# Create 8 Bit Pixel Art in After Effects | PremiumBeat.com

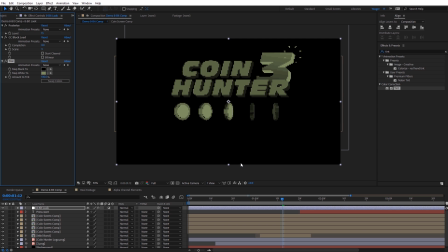And I'll go ahead and select okay. So now you can see we kind of get those greenish tones for a Game Boy look. Now I'm gonna go ahead and turn the tint off for the time being, but we have that option always to check that back on later. Now the next effect that really complements and kind of completes the look is gonna be the grid effect.
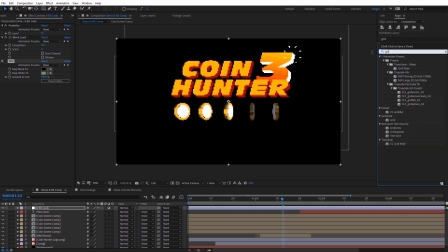So I'm gonna come over here and type in grid, and you're gonna see it under generate there, grid.
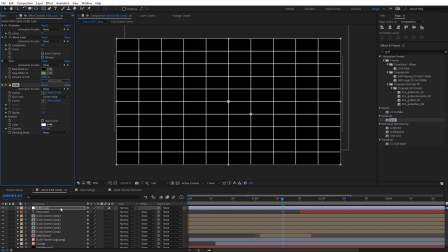I'm gonna apply that to the adjustment layer. And when we apply that, we're gonna see everything disappears again. So there's a few things we need to adjust over here. So for blending mode, I'm gonna go ahead and set this on normal.
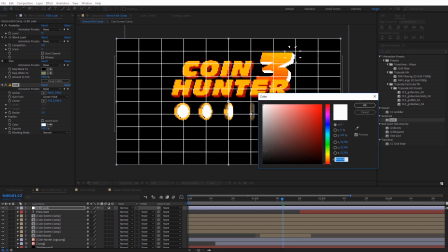Next, for the color, I'm gonna select that. I'm just gonna select a very dark gray color. Click okay.
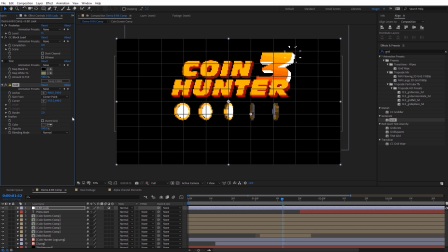Now for the actual border, I'm actually gonna set this on 2. And I'm gonna zoom in here and I wanna show you something about this when I set that on 2.
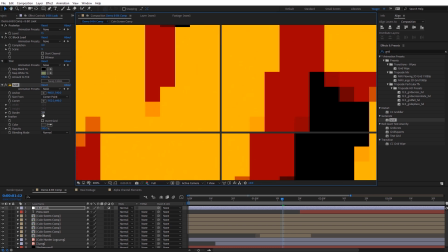So you actually see the border here when we zoom in on it, Even though we have it set on 2, it's really only 1 pixel wide, and that's really what we want. But you'll see if we set this on 1, all it does is it kind of makes it transparent, you can see, and that's not what we want.
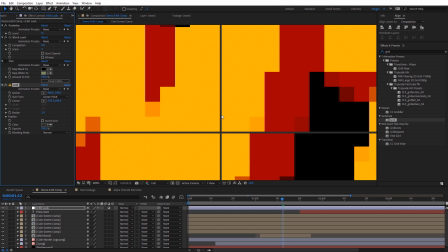So go ahead and set that on 2, and even though it's set on 2, it's still only 1 pixel wide, and that's exactly what we need here.
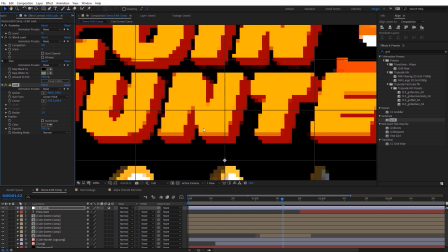So I'm going to zoom back out.
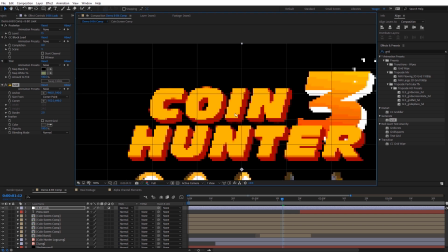Now we want this grid to basically map around each of these pixels, and I went ahead and did the math already on the CC block load effect when it's set on a scan of 3,
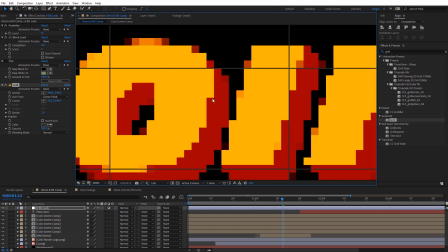and each of these blocks is 8x8 pixels in size. So in theory, if we come over here to the anchor and we set this at 0 and 0, and then for our corner, if we set this at 8,
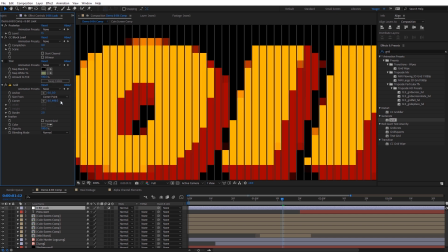and then the second one at 8 as well,
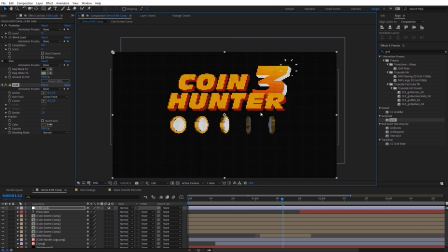we now get a perfect pixel grid as I zoom out here, and you can see how that really kind of complements the overall aesthetic of this look.
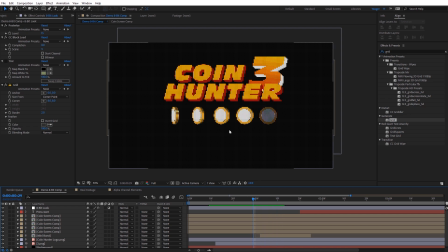I'm just gonna quickly scroll through here and see how everything looks. And what I really like about the grid is it kind of emulates, like, you know, a very small screen.
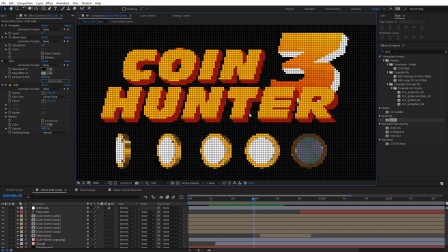Again, something like you'd see on a portable game system. Finally, the other optional effect we can apply is gonna be the posterized time effect. And that's just gonna kind of slow our frame rate down where we can adjust it really quickly. So let's come over to effects and presets. I'm gonna type in posterize again. And this time under time, we're gonna select posterize time.
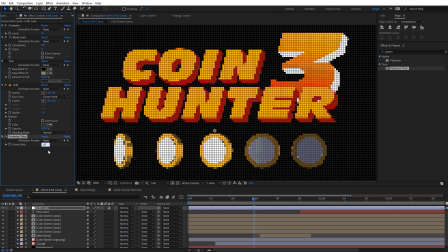And I'll just apply that as well. And I like to set this on something like 15. Just kind of cutting that 30 frames per second in half. And let's do a quick RAM preview on this and just see what this looks like now. All right, now we can see the final effect here with everything coming together on our composition.
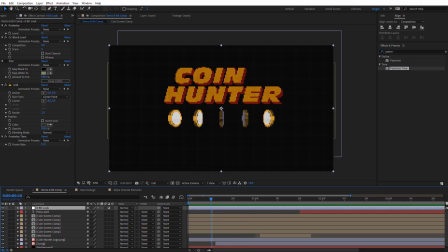Definitely gives it a retro game feel. What I like about posterized time limiting the frames is, again, in reality with these different objects like these sprites here that would be on screen, they would have a limited frame rate. And so again, you can utilize that with the posterized time effect to make that kind of seem more realistic. They usually wouldn't have 30 different frames.
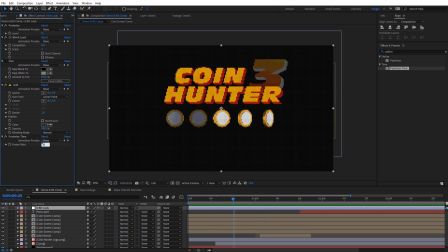It'd be quite a low frame count. So I might even change this to be 8. If I want to go even more retro with that, and I'm going to turn on the Game Boy kind of color scheme here.
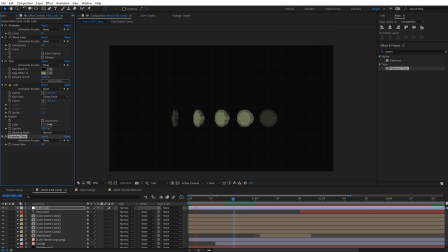And so let's go ahead and RAM preview this as well. And now we can see what that looks like, lowering that frame rate down substantially. Again, kind of emulating something that would probably be more on a Game Boy handheld system.
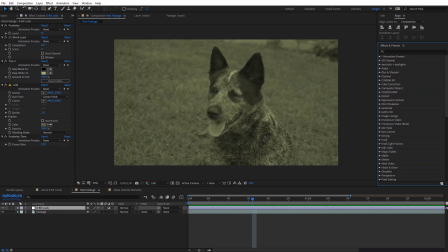All right, so let's take a look at an example of applying this effect on actual real world footage. As you can see here, I've got a shot of my dog. And we can see, when I actually scroll through here, we're getting a very similar effect to the other composition we looked at.
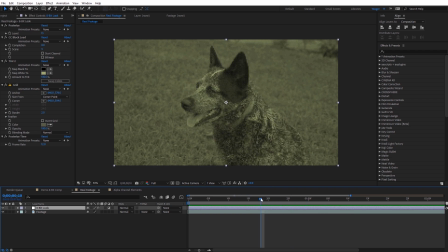But on real world footage, there's a tendency for there to be a lot of kind of pixel flickering. You can see how the pixels are changing from one frame to the next. And I want to show you a few techniques you can use to minimize that. And so what I would do here in this case, I would select my footage and we want to apply a Gaussian blur.
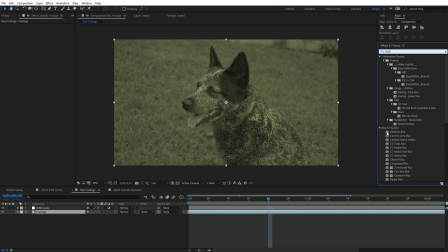So I'm just going to come up here and type in blur. And under blur and sharpen, I'm going to select the Gaussian blur here and apply that directly to my footage.
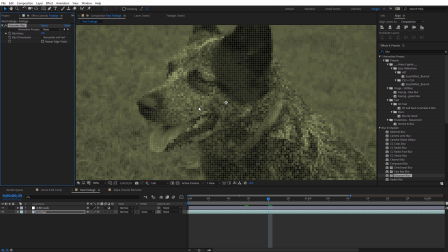And what the block pixels are actually kind of doing to our footage is almost as if they're applying a blur, but just kind of like a cubic blur. So when I actually increase the Gaussian blur here, we're not going to lose that much detail, especially up to a point.
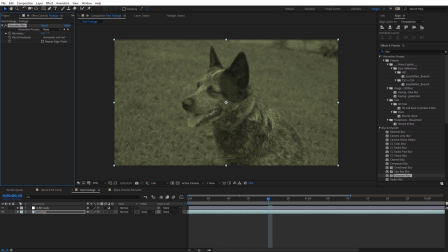And this is going to kind of blend those colors together, which will help minimize that flickering. I typically would set this on something like between 5 to 8. Now we can see on the RAM preview how that Gaussian blur has kind of reduced some of that more sporadic flickering. And again, it just looks a little bit more pleasing to the eye.
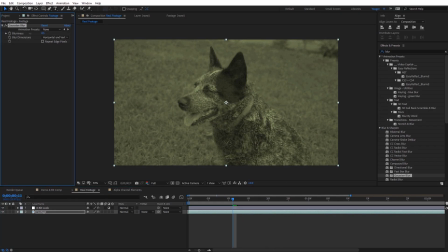Now, one thing to note, when I do increase that Gaussian blur, it does decrease the contrast, you can see there, and it only works up to a point.